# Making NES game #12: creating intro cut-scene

Hey, what's going on, gamers? Once again, it's been a while since I've made a video about the development progress of my NES game. Unfortunately, I haven't added any new gameplay features. But as the title suggests, I've decided to make an intro.
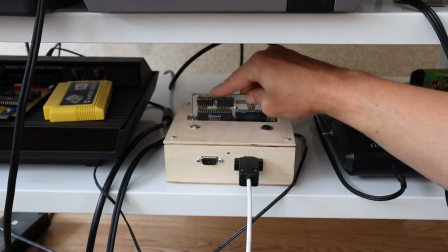[0:17]
So whenever I don't know what else to add to my game, I always try to relax, sit down and play the game on the console.
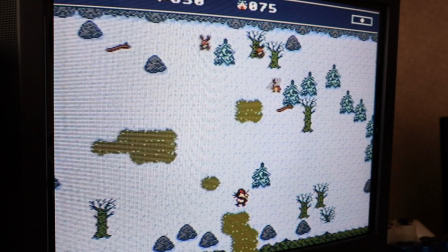[0:26]
I usually get some good ideas this way. This time, it seemed to me that there is no initial motivation to play the game.
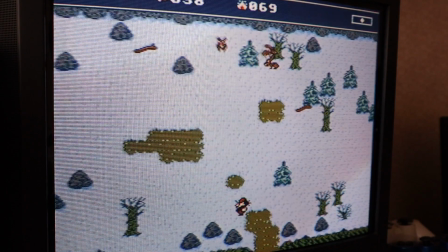[0:34]
So your character is there, but what's the goal? Why should I go somewhere and do things? So I figured, why not to add an intro cutscene and explain what's going on? I don't know about you, but to me, the cutscenes on the NES were always something magical.
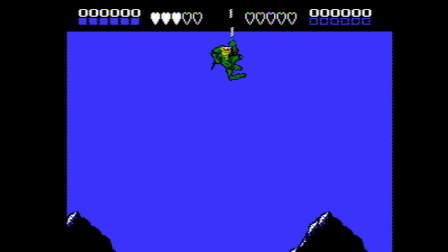[0:52]
Something that gets you pumped up about the game you're about to play. Like when you see that Batman cutscene before the first level.
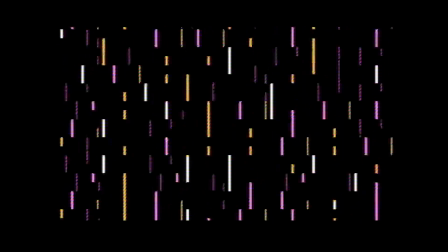[0:59]
Or the one in the TMNT game. So cool. I definitely needed something like that in my game as well.
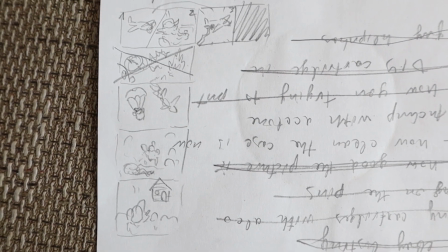[1:07]
At first, I sketched out a rough storyboard. I tried to make the shots as simple as possible, since I'm a mere bro grammar and not some genius that can pull off some insane animations on the NES.
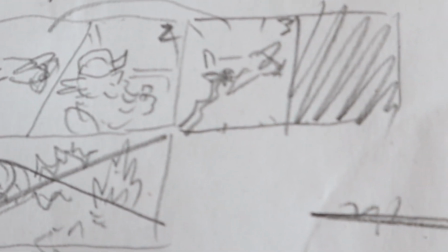[1:20]
So my idea was that our dude pilots the plane, then some mysterious laser or something hits the plane.
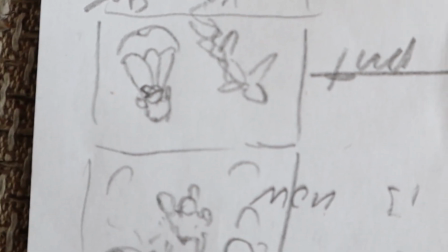[1:27]
The dude parachutes out and lands in the mountains. So he starts climbing up a cliff and there he finds a hut.
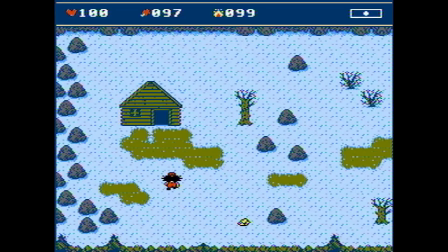[1:35]
That's it. From that point you start controlling the character. You might want to check out the hut or you might go looking for the crashed plane.
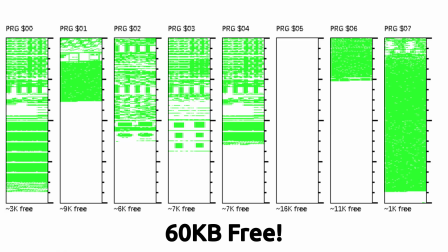[1:44]
Since I have a plenty of free space in my UN-ROM cartridge, I decided to dedicate a whole 8 kilobytes of character RAM for the intro.
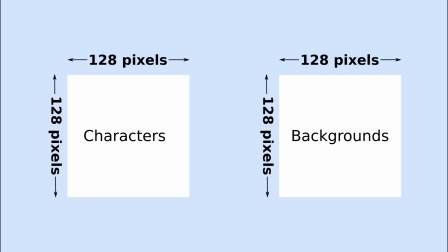[1:54]
So that would be two bitmaps, one for the actors or the sprites, and the second one for the backgrounds.
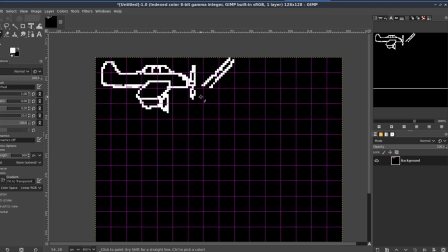[2:01]
I created two BMP files and started sketching out the actors using the GIMP.
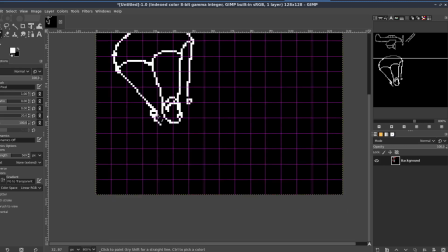[2:06]
Just a basic white outline on a black background, nothing special.
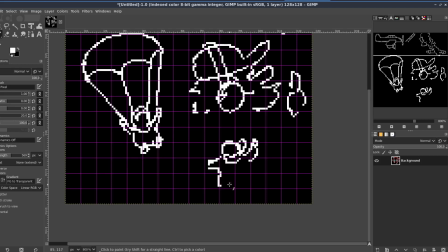[2:16]
After I sketched all the actors I might need, I moved to the backgrounds.
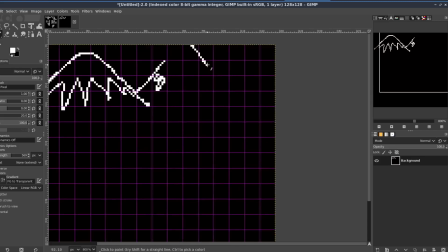[2:22]
I drew just the most important things that would be in a scene.
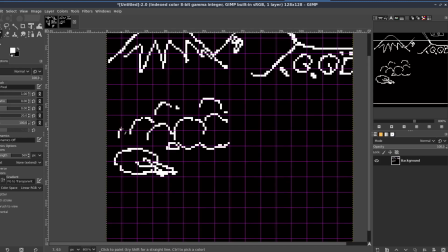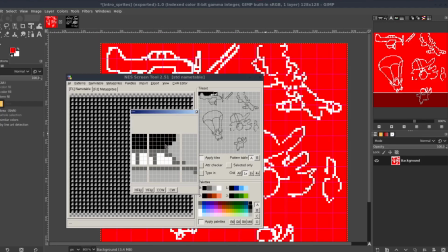[2:35]
Then I imported both bitmaps into the screen tool application as tile sets and did some editing there. I wanted to put all the four main colors in. Because if I drew everything just with the GIMP, some colors might be discarded or merged together.
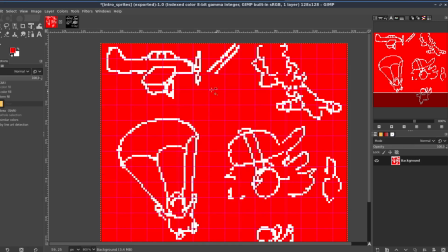[2:52]
Then I exported my tilesets back to bitmaps and continued my work with the GIMP.
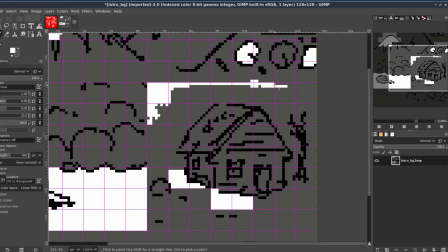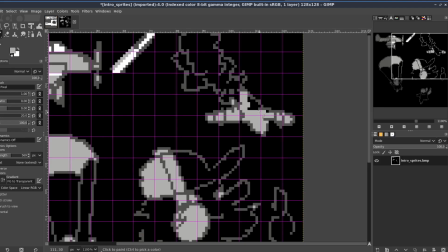[3:06]
The goal was not to make the graphics look pretty, but just to make them clear enough that it would be possible to tell what's going on.
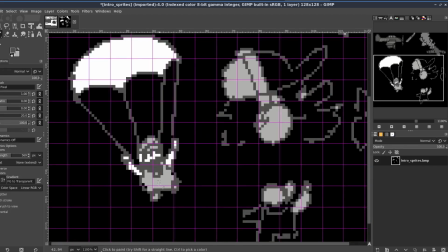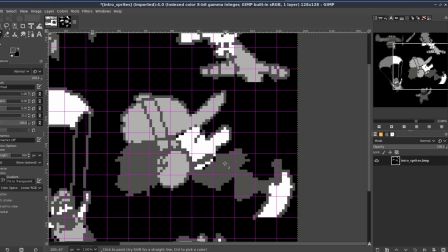[3:20]
After some editing, I imported my bitmaps back to Screen Tool
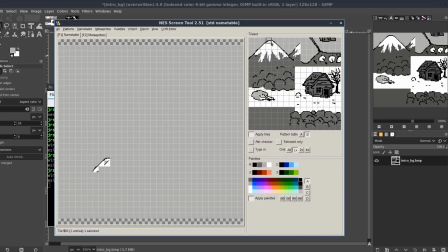[3:26]
and using them I started putting together the backgrounds.
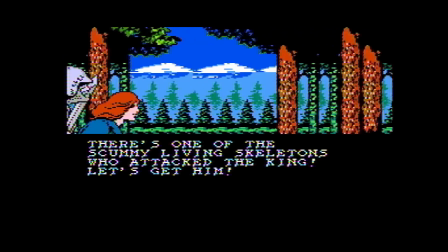[3:32]
There are plenty of NES games where cutscenes are displayed in a narrow viewport.
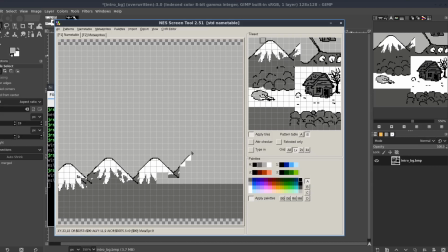[3:39]
But I decided to go full screen, because why not?
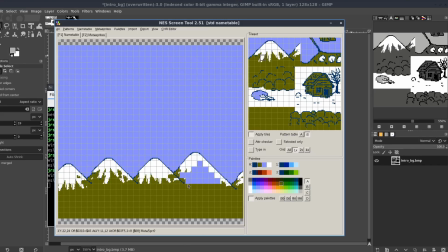[3:44]
So yeah, I already have a mountain background. Now, how about the cockpit, where the pilot sits?
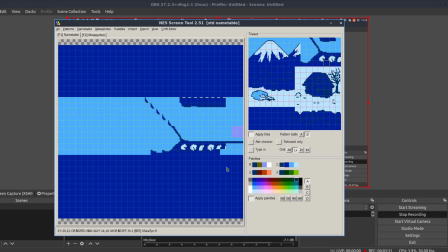[3:51]
As I said, no need to make it beautiful. This will do perfectly fine. Well, I made the screen actually narrow, because I don't know anything about the airplane's interior. And I don't want to waste time learning and drawing small details.